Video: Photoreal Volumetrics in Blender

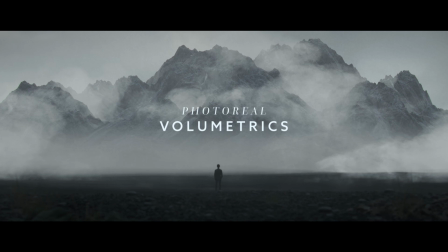(0:02)
photorealistic volumetrics in Blender are actually very easy to do, if you know what you want and you know what you're doing. And the best thing is, it's free and super quick to set up. But before we dive into the details, I cannot stress enough that volumetrics aren't going to save a bad scene. To prove to you that it really doesn't take much to make one, let's make one. Very quickly.
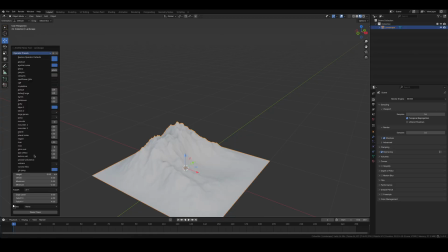(0:22)
I created the mountain using the built-in ANT landscape add-on.
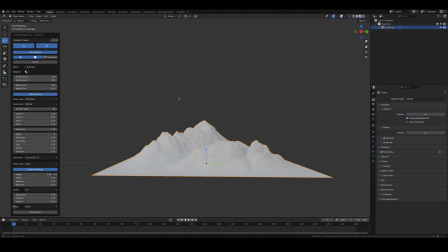(0:26)
The Slick Rock preset is my absolute favorite as it creates exactly the look I'm almost always going for.
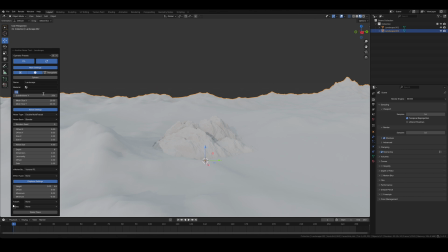(0:34)
For the ground I used another preset, but this time I chose Large Terrain because, well, I wanted a large terrain. Texturing landscapes is where, in my opinion, most people ruin their render right away because they are using procedural textures. That's great for games, and if you really know what you're doing, that's fine, but in most cases I'm going for a different approach. And that is very quick and dirty. The internet is full of great pictures of all sorts of mountains and terrains.
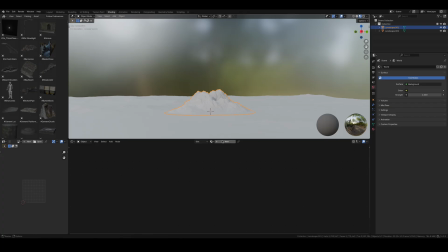(1:00)
And when it comes to photorealism, nothing is going to beat the real world. So as long as you don't introduce any crazy camera moves, which you shouldn't do anyway,
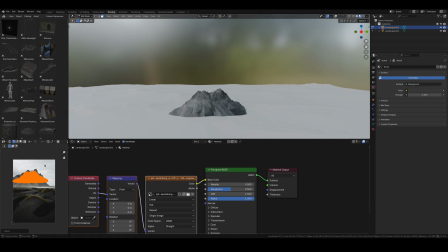(1:07)
you can totally get away with projecting an image onto your geometry and tweaking the UVs using proportional editing.
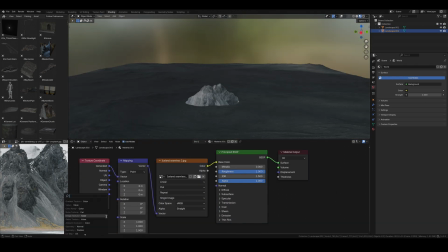(1:14)
I did the same for the ground using an aerial photo that was shot using a drone. To set the mood, I used a simple HDRI.
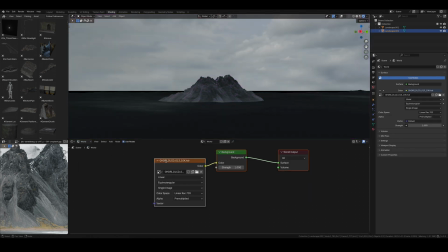(1:21)
Since we are going to use a lot of fog and haze later, the sky doesn't have to be perfect.
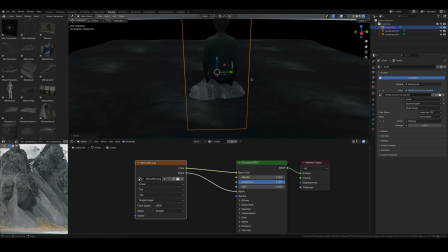(1:26)
Adding in a human silhouette to get a sense of scale really goes a long way. This particular one is a simple image I created in Midjourney.
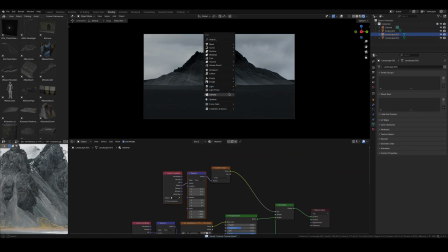(1:36)
After adding a camera and adjusting the materials, we can finally talk about the reason you clicked on this video. Volumetrics. And there are three types that I use: atmospheric haze, gradients, and VDBs.
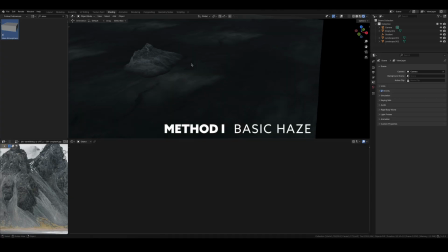(1:48)
Method 1 is the basic haze. To add simple fog or haze, most people, including me, use a simple cube.
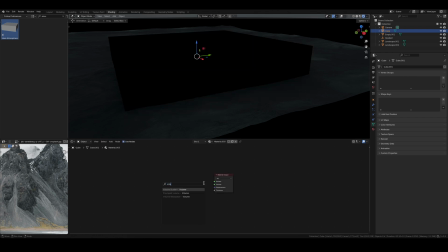(1:55)
Create a new material, delete the principal PSDF shader and add a principal volume shader. The overall intensity is defined by the density and the emission. The key here is to use very small values like 0.001. To make it easier to control, I add a simple value node set to something like
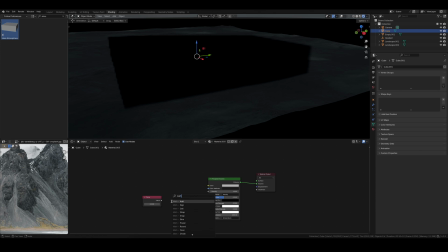(2:15)
0.0001 and feed that into the math node set to multiply. Then I plug that into the emission strength and density slot. Now I can easily control the overall fog amount with one slider.
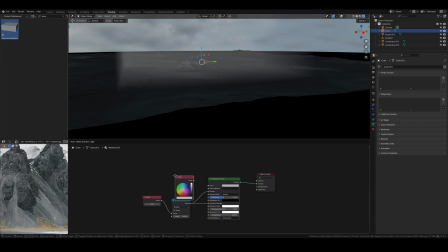(2:29)
To blend everything together, I plugged an RGB node into the color and emission color slot.
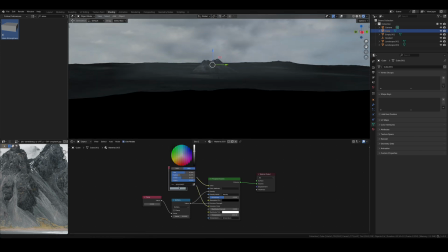(2:34)
Now I can sample a color from the sky, which instantly makes the whole thing more realistic.
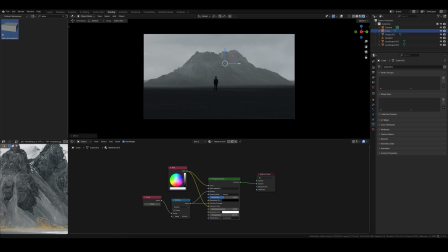(2:39)
I usually use at least two of these cubes in my scenes. One overall haze and one in the distance to mimic the effect of atmospheric haze.
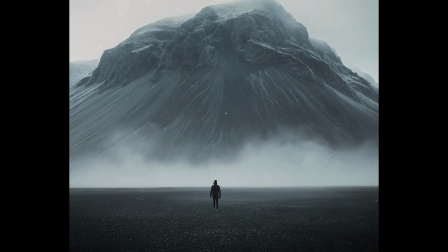(2:48)
If you look at reference photos, you often see that fog sort of piles up at the ground and fades away at the top.
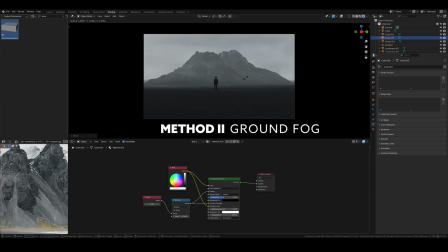(2:54)
And for that, we are going to use ground fog. The easy approach to this would be to simply duplicate the cube and move it down.
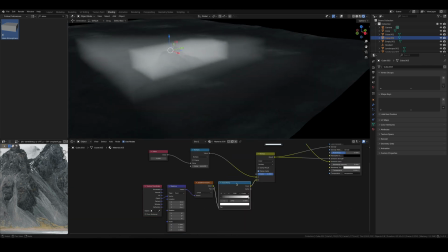(3:01)
But instead, let's not. For smooth gradient, we'll add exactly that. A gradient node, controlled by a mapping node and a color ramp.
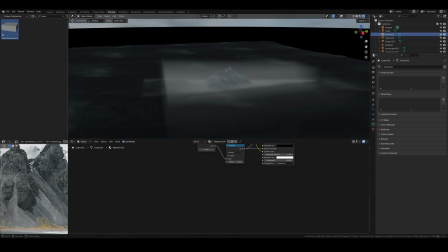(3:09)
Adjust the rotation and scale, and that's really all you need.
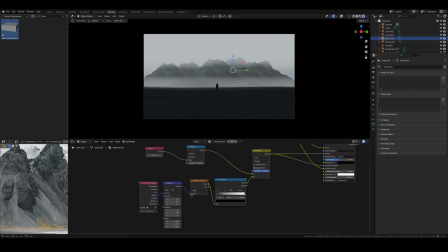(3:15)
Bonus tip, if you want your mountains to look really high, duplicate the ground fog and rotate it so that the peaks of the mountains are covered in fog. But to really sell the effects, we need to add one more layer of realism. And for that, we are going to use clouds. If you want to make your clouds in Blender, knock yourself out, but I'm going to use free VDBs. Django VFX has great and most importantly free packs you can get on their website.
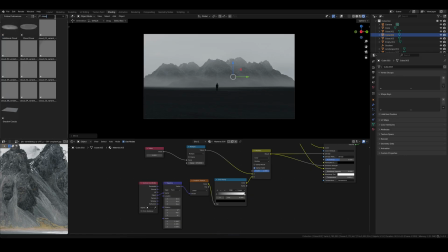(3:40)
I recommend saving them to your asset browser because once you've used them, you are going to use them a lot. The material setup is almost identical to the one that I used for the basic haze.
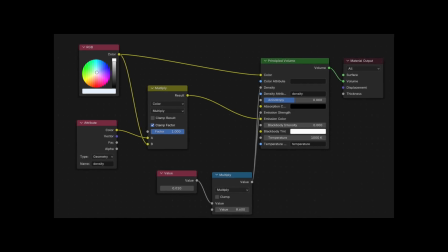(3:50)
The only difference is that you need to plug in an attribute node into the emission color. Otherwise, you are going to light up the entire cloud.
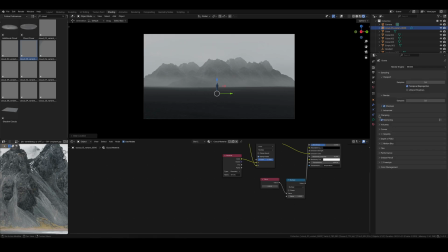(3:57)
If you like using Eevee like me, make sure to uncheck custom range in the render settings. Otherwise, the volumes in the distance are not going to show up in the render.